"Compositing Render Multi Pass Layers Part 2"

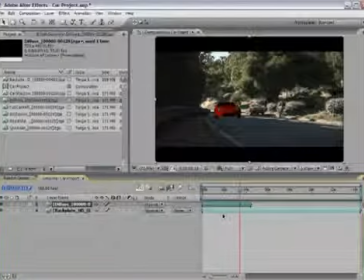[0:00]
You'll see is that this clip is a lot shorter than this one. That's because this car is just going to be passing by screen. It means I don't need that clip to be as long as the entire background. Now one thing I want to make sure is that my cars are slightly offset.
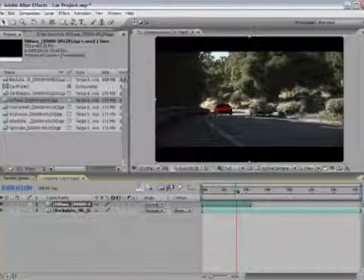[0:13]
It's going to look a little weird if both of my cars are passing each other in frame at the exact same time or position on the road. So what I'd like to do is offset this so that the red car
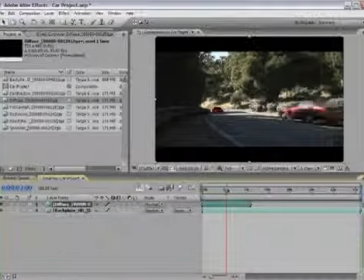[0:28]
animation won't begin until somewhere around 2 seconds. Or actually, let's do 3 seconds. So with this layer selected, I'm going to go ahead and hit the left bracket key on the keyboard, and that will line my layer up to where my time slider is, our current time indicator.
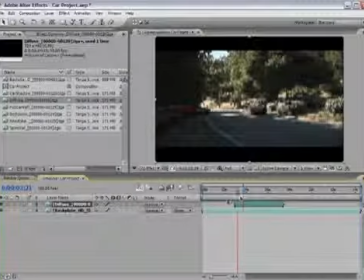[0:51]
So now what's happening is I get to have a little bit more visual interest since this shot is pretty long. First I have this car pass by, the guy on the bicycle, then as they go off screen, red car comes into frame, they go off screen, and now my red car is completely in focus,
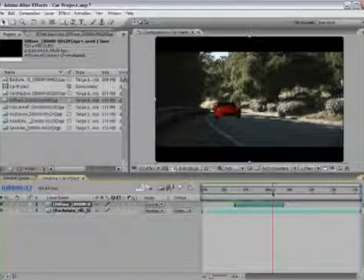[1:09]
so I have time to just look at this by itself. And I'm not getting too many interruptions by having multiple things passing at once. Okay, so you can see this layer by itself does not look very impressive, but this is just the plain color layer. This tells After Effects what color my car is basically going to be.
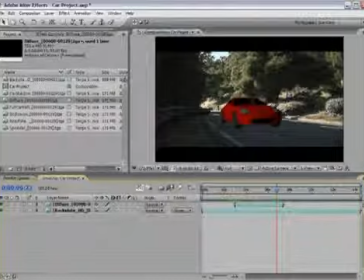[1:28]
So now that I have that in, I can go ahead and start dropping in the rest of my layers. Let's go ahead and put the road shadow in.
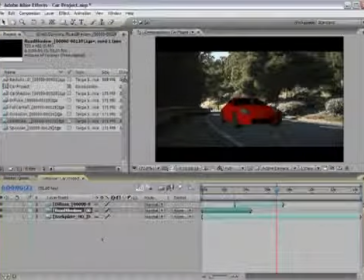[1:42]
And this should basically go underneath the diffuse because that shadow should be showing up behind the car. And I gotta make sure that both of these layers are lined up at the same time, as you can see that shadow's floating off over here by itself.
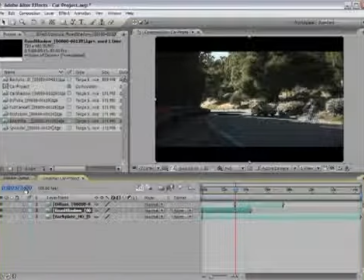[2:01]
So I'm gonna go to 3 seconds on the timeline. You can see it reads it here. And again, hit the left bracket so that they're both lined up. So now when I scroll through, you can see that my shadow is matching up with my diffuse. So this is the shadow that the car casts onto the road. And you can see right now that it's a little bit dark.
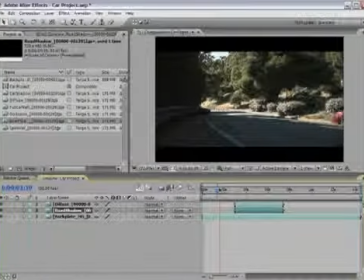[2:21]
So what you'll want to do is, typically I like to use other points of the footage to compare to when doing some color correcting or compositing. And I can see that the shadow here that the car is casting onto the road is basically the same color that's being cast from the trees onto the road.
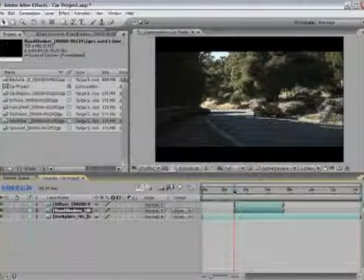[2:40]
Now it gets a little bit darker when I get shadow on top of shadow. So that gives me a little bit of information about how that shadow needs to look. Now it doesn't get too much darker, but it's just slightly darker. So that means that I'm going to need to take this road shadow. I'll press T to open up the opacity properties, and I need to bring it down.
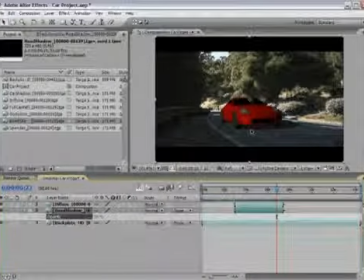[2:59]
Now the other problem here is that I'm also getting a really hard edge.
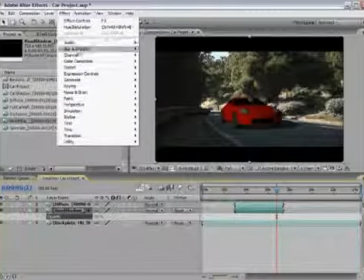[3:03]
So that's when I can go into Effects, Blur and Sharpen, and add some Gaussian blur.
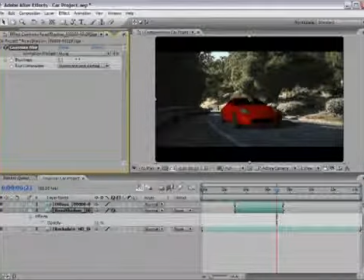[3:08]
Gaussian blur basically just gives me a good all-around blur on the entire image. So I'll just go ahead and pump this up. Something that looks just a little bit softer here, maybe something like an 8. I could go farther with it.
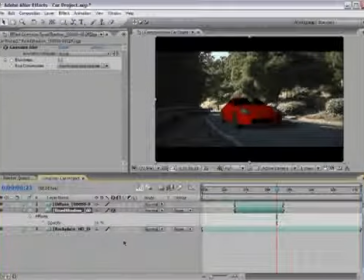[3:23]
Again, this is where you're going to want to use your better judgment for what looks good. Let's go ahead and lighten that up. I want it to be just a little bit darker, but not too much. So maybe I'll go to something like 50. Maybe even 48, just to bring it down a notch.
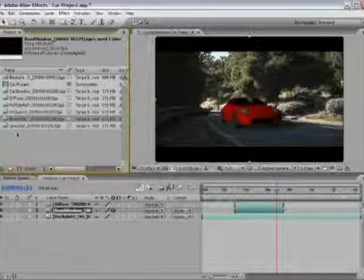[3:46]
Alright, so let's go ahead and close our effects panel, go back to the project panel, and continue bringing in our different render layers. So the next one I'm going to bring in is the occlusion layer. This is our dirt pass layer. Again, I'm going to bring this in. Now this layer needs to go above the diffuse layer.
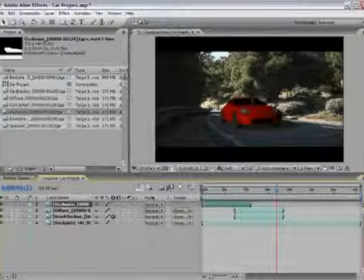[4:01]
The reason that the order of these layers is also so important is because we have to use our blending modes to get these to actually match up correctly.